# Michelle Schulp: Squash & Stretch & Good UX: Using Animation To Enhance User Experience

So maybe if it's zooming towards you, it goes like a little bit bigger and then retreats. Or if it's going this way, it goes a little bit past it and then comes back.
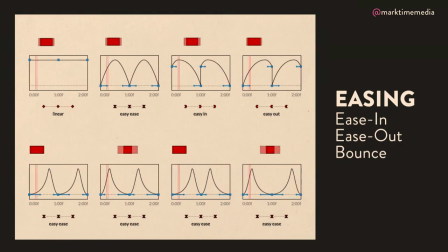(12:30)
This is especially useful in fast animations because if something is coming to a stop really quickly, it's not going to immediately stop. It's probably going to go like this, right? So that makes it a little more believable. Or if something is very small or lightweight, it's probably not just going to slide gracefully to a stop. It's probably going to go like, whoa! So, you want that in your animations.
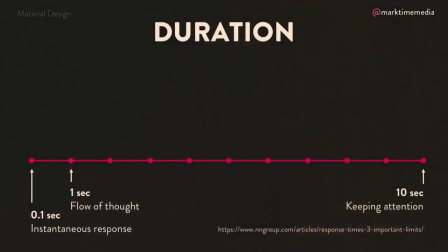(12:51)
I want to talk a little bit about duration, which is the timing of an animation, or how long something should take to animate. So Nielsen, again, I'm going to bring up Nielsen all the time, did a study called Three Important Time Limits, and they came up with these three.
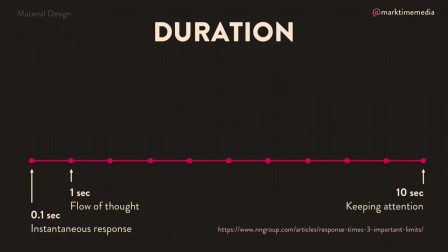(13:03)
So the first one is anywhere around a tenth of a second, 100 milliseconds, is what the brain processes as an instantaneous response. So it feels like it just automatically happened right around that time. At about one second, you feel connected, it feels like it's part of the flow of thought. It's really good for navigation or major state changes, whereas the point one second is better for very small transitions.
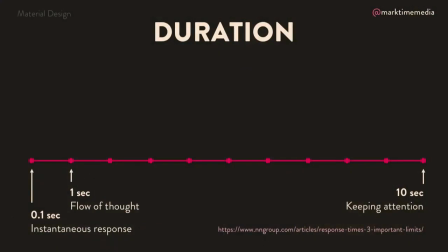(13:29)
Anything up to and past ten seconds, your users are going to lose their train of thought and feel disconnected. So if your process is going to take longer than ten seconds, you probably want some kind of secondary animation in there, like a loading bar. So for example, here's a really quick, simple animation, really close to that point one second.
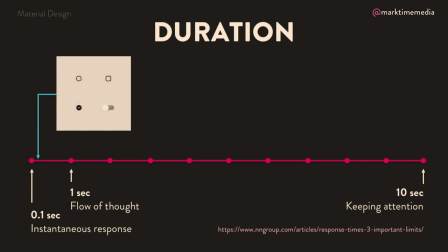(13:53)
It feels almost instantaneous. It's just happening right away.
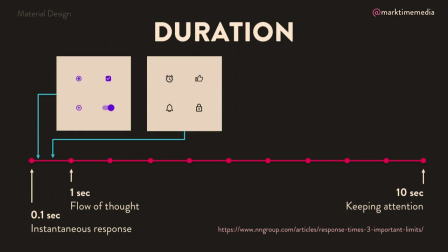(13:56)
A little bit more complex animation, maybe somewhere in between that point one and one second, so you can tell that it's happening, but it's not taking too long.
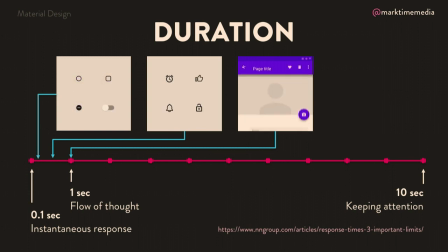(14:06)
Transitions and navigations tend to happen right around that one second mark. You feel like it's connected to what you are doing, but it's slow enough that you can see what's happening.
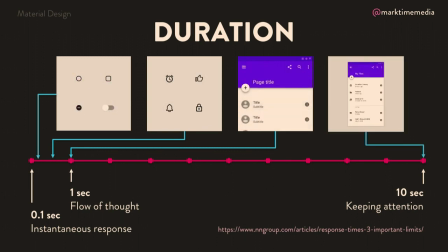(14:15)
And then long ones that are gonna take maybe closer to that 10 second mark, you see that it needs that intermediary loading bar to show you, hey, something is happening.
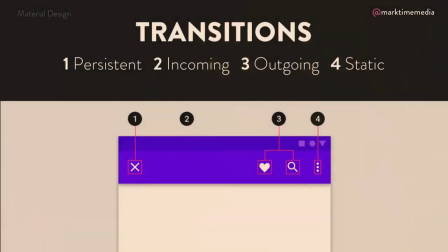(14:26)
There's several different kinds of transitions you can have. The ones that were identified, and I'm using a lot of examples from material design, Google's material design.
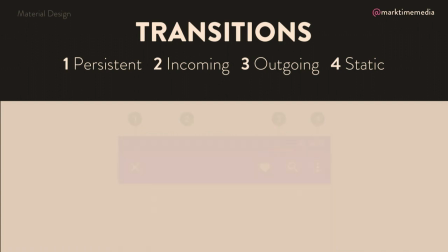(14:35)
Obviously there's several different animation philosophies, but they had a lot of really good animated examples, and I kinda like what they had to show here.
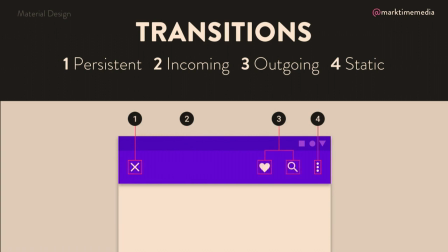(14:41)
So number one is persistent, which means that it stays on the stage. So as it animates, it's going to stay on your stage. Incoming means that it wasn't on the stage, and now it is on the stage. Outgoing is the opposite. It started on the stage and now is not. And static means that it's not doing anything at all, it's not animated, but it is an object that other things might be able to interact with or might be able to provide context, so it's still important.
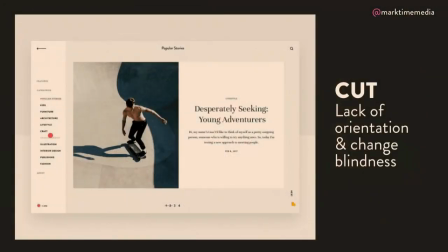(15:08)
One type of transition is a cut transition, and a lot of the web is built on cut transitions, right?
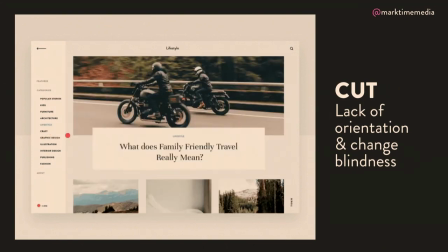(15:13)
Like when you click on something and load a whole new page and it goes to a new page, it's a cut transition. Everything reloads, right? The problem with cut transitions is that there's like a big huge lack of orientation here, especially if everything changes. Your brain kind of resets and you have this change blindness, so you don't necessarily know what was changed on the screen. So this is actually why between page loads on places where we can't control the animation, we want to have as much consistency as possible. We want to keep our headers in the same place, our navigation in the same place, our footers in the same place, to kind of eliminate some of that problematic change blindness that cuts create.
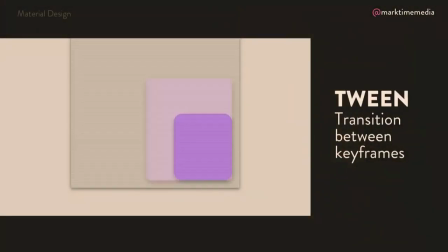(15:54)
Then we have a concept called a tween, and this is the transition between keyframes, which if you remember from the straight ahead action and the pose to pose, this is basically when all of those elements we talked about transition between each other. So for example here, we've got the purple circle turning into the white square that is larger, so we're transforming shape, we're transforming color, we're transforming scale, the background is transforming opacity, there's a lot of tweening happening here. So that's basically just a term for when things transition between keyframes. One that's used a lot is a fade. There's several different kinds of fade you can have.